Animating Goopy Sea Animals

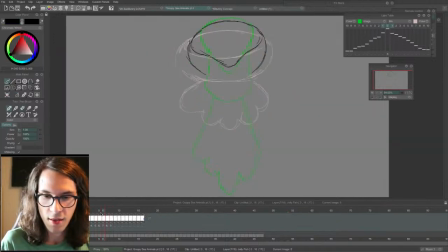As long as I'm not touching the edges, I'm not too concerned, because these will be for video editors and VJ artists and music video people, and they can of course resize and edit these clips however they want.
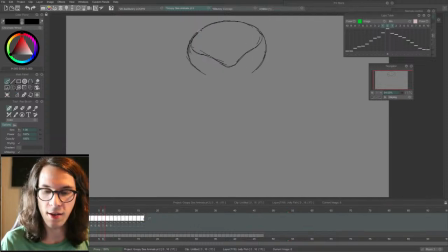But if stuff's touching the edge, then the second they move anything around, there'll be the edge that cut it off will show, and so that's something I always have to be a little mindful of.
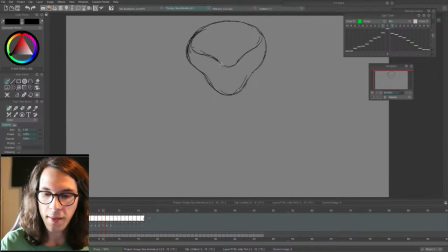I'm getting another interesting shape here. Something I like about drawing this stuff, the goopy stuff, is you start to get shapes you wouldn't think of when you start adding the in-betweens or breakdowns. Because I wouldn't have thought to draw this for a jellyfish.
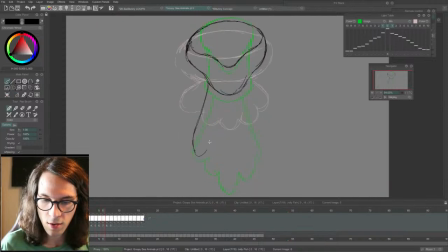And here, the bottom is dragging behind still. So I'm keeping this
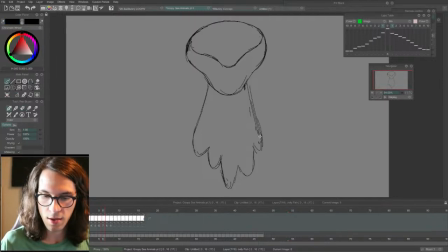bottom part kind of down still so that we can read the stretched pose more. See, the bottom takes a second to catch up with the rest of it. And I think this is basically
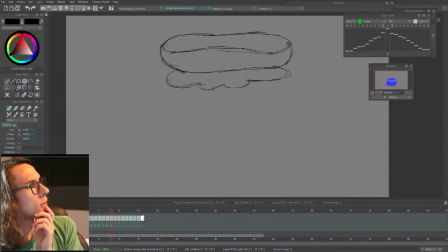the animation for this one once I add in-betweens. Excuse me. So like that's like the whole thing, and that's only 15 frames. We got a whole loop there.
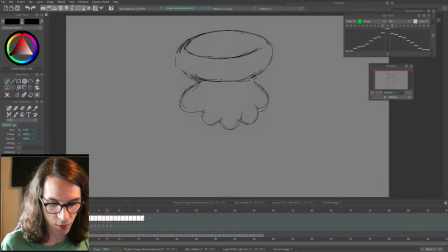Sometimes these loops go into like 100 frames or more.
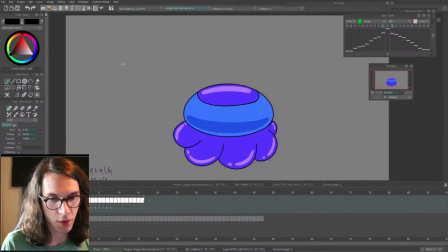But something I like to do also is duplicate stuff.
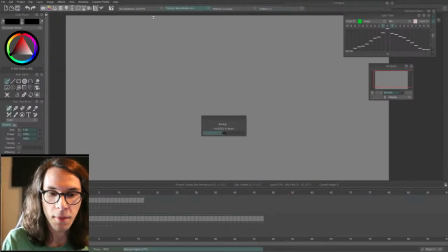I'll show you that right here so you can get an idea what I'm talking about, and create interesting little patterns and clusters.
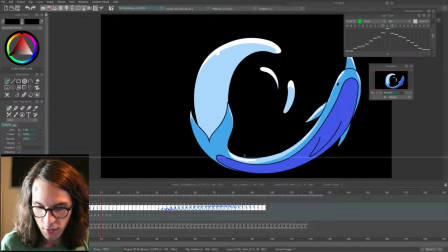So for instance, check this out.
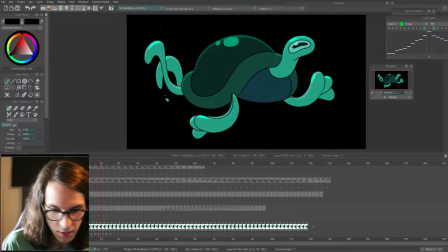This is a turtle,
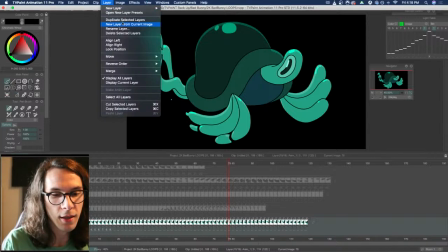but I want to make something more complicated.
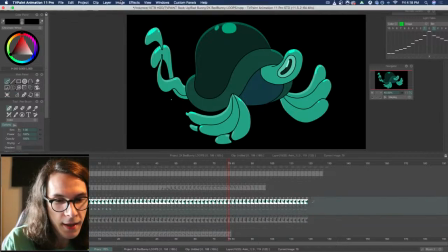I'll just duplicate this, and then I'm going to select the frames
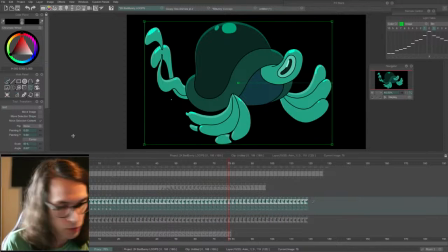and shrink it down to, let's just say 60%.
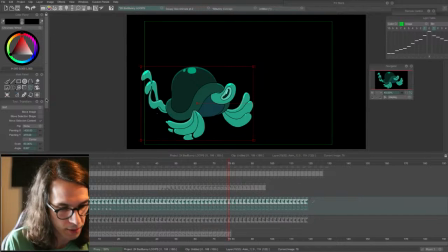I'll move it over here just for the sake of showing what I'm talking about. And then I'm gonna apply the transform
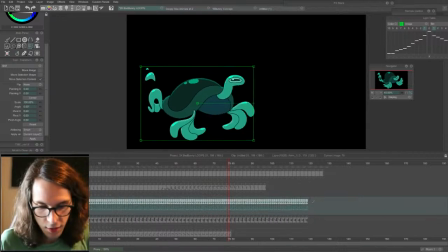and duplicate it again,
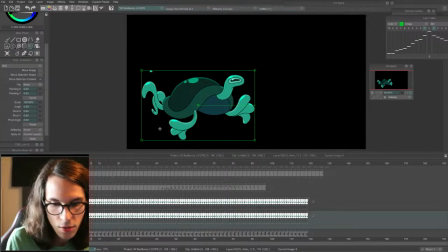but now move it over a little bit,
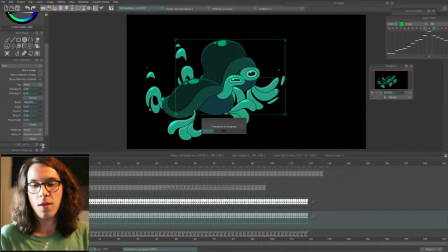and you can make a few of these
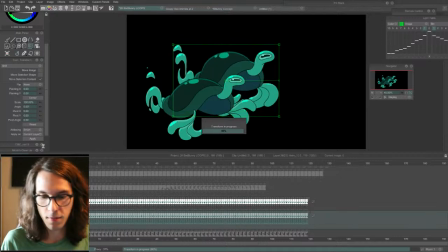and you start getting some detailed patterns going on.
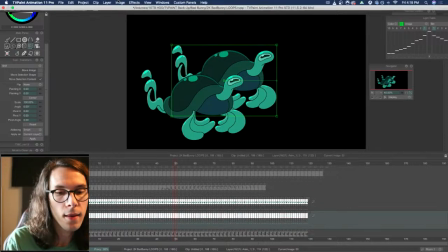I'm going to just do one more and show you how to make a cluster of these.
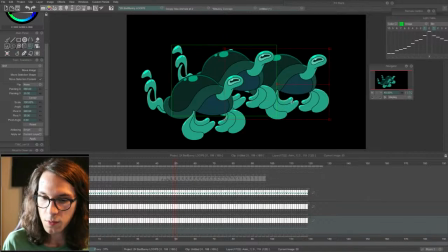And this one, let's just say, let's move it right here.
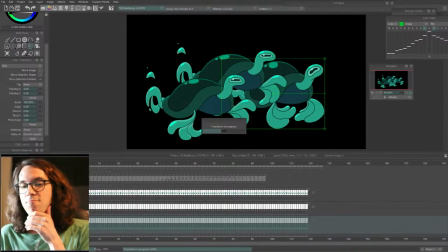So this is like something video editors can do with these loops.
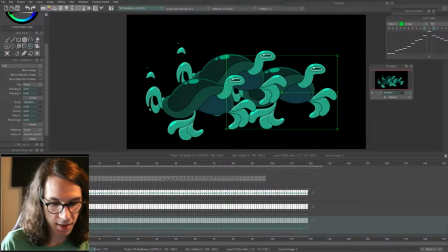And of course adding backgrounds will take it to the next level.
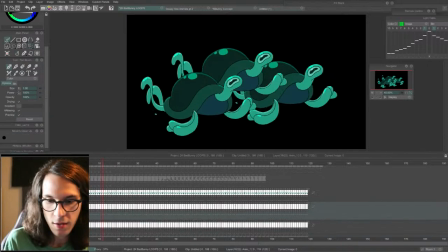But now, see, they're all kind of moving in unison, and that's pretty cool, but it also looks a little robotic.
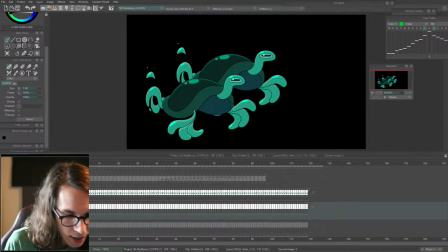So if you want it to be a little more organic, you'd actually come down to the timeline and move them over a few frames.
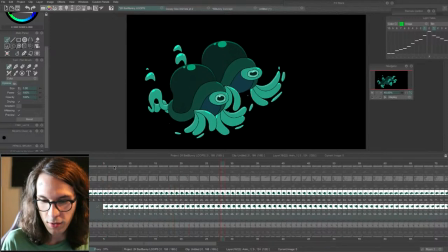Let's say to frame 6. Let's just see what this looks like. Yeah, I like that.
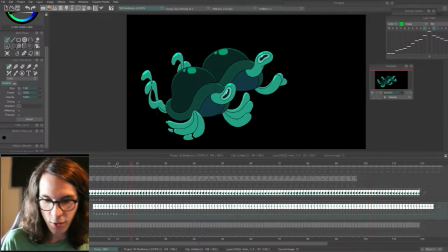And see, now as the turtle is moving his head out, the other one is taking a while to catch up.
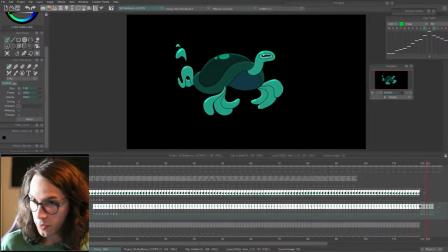It's kind of the same concept we've been doing with the overlap and follow through.
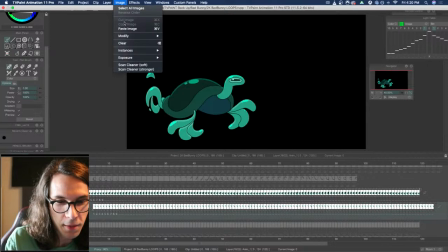Now I'll just take the finishing frames and paste them at the bottom so that he's still there, and delete these excess frames.